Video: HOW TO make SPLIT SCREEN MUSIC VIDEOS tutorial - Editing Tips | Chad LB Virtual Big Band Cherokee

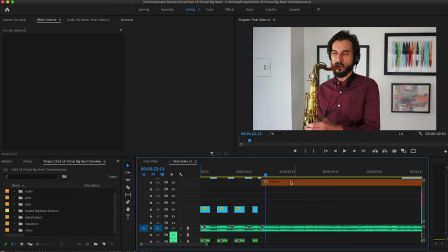But literally, I will just start cutting this up, play it for about 8 bars. So right here, I might just drag my full rhythm section out and then
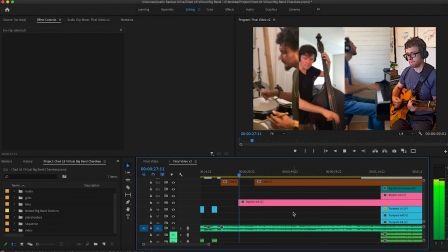cut Chad a little bit, let our full rhythm section play. Another 8 bars.
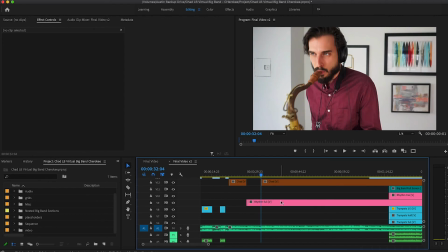Chad plays a little bit of a nice line here, so I kind of want to feature that a little bit. Even though it's slightly before our 8-bar kind of cutoff, we still want to be supporting the soloist and just the musical arrangement in general. So this is where your ears are really going to be helping you when you're editing this.
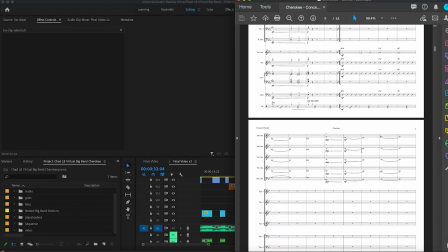So I mean, even though these are just whole notes and half notes for the melody here during the tenor sax feature,
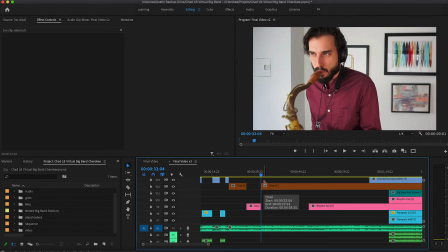he throws in a little bit of a, you know, bebop line before he goes into that second 8 bars.
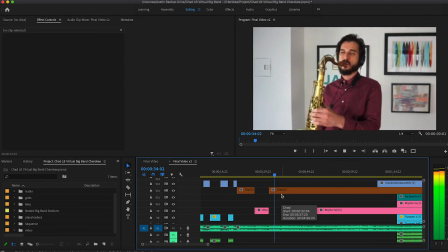So I'll just cut to him really quick, and then he's into the second part of the head, the second A section.
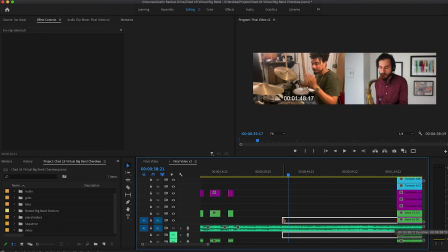And at this part, our saxophones are kind of playing those pads, so I might cut it at here every 4 bars,
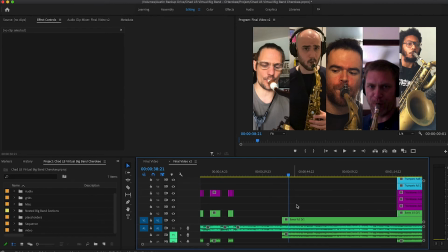and then just throw our saxophones in there and just start building our arrangement out like this.
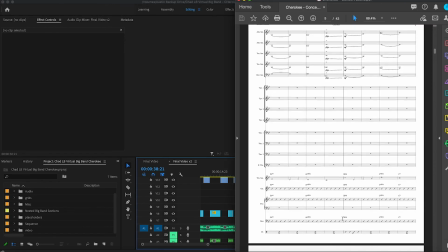So I'm going to use my ears and I'm going to use my eyes to inform me based on what the arrangement is showing me here, what the arranger has written out, and what my ears are telling me should be featured.
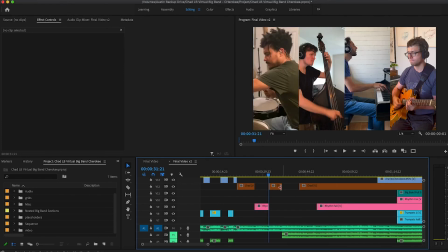So specifically that little line right here where Chad plays that little line going into the second 8 bars.
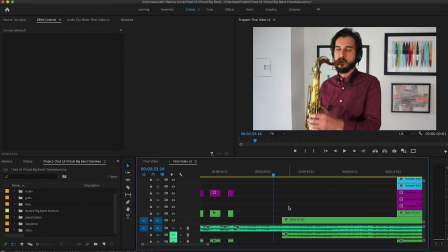So that's something to keep in mind, and of course this is going to be up to you based on, you know, whatever you guys are making your musical editing decisions on. But I think this is the most fun part.
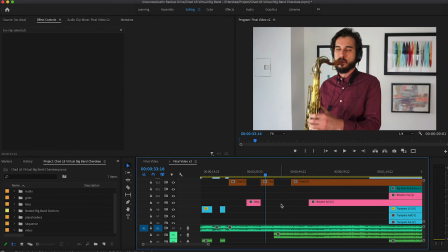It allows you to highlight the music in the way that you want to highlight it, and allows you your kind of musical video editing artistic freedom. So get creative with it, and you know, we'll review some of your videos next week. All right, guys, so that's how I edit. Now, this is definitely something that's personal to you, the way that you work, you know, your workflow. You definitely just need a lot of trial and error to figure this out. But this is the best way that I have found I work, and just allows me the creative freedom to actually execute what I want for the arrangement. So of course this is going to differ with, you know, whatever instrumentation that you're using, and this is going to differ if you have a choir or a symphony orchestra compared to big bands, even just a small group with 4 to 9 players, something like that. This is all going to vary, and you can create your custom screens and just really enhance the music with the video element. That's what we're trying to do here at the end of the day. But thank you guys so much for joining me for the third part of this little series here. Be sure to check back next week where I'll be reviewing some of the edits that you guys have sent in. I'm super excited for that. I've got a ton of great submissions so far, so I think you guys are really going to enjoy that. So stop back next week. But since this series is kind of coming to a close, I would love to keep informing you guys on how to do your video editing, specifically for music videos, anything music related. So if you guys have any questions on that kind of stuff, just leave that in the comment section below, and we'll get another series up and running here shortly. All right, guys, that's it for me tonight. Thank you so much for joining me. I'll see you in the next one. Peace.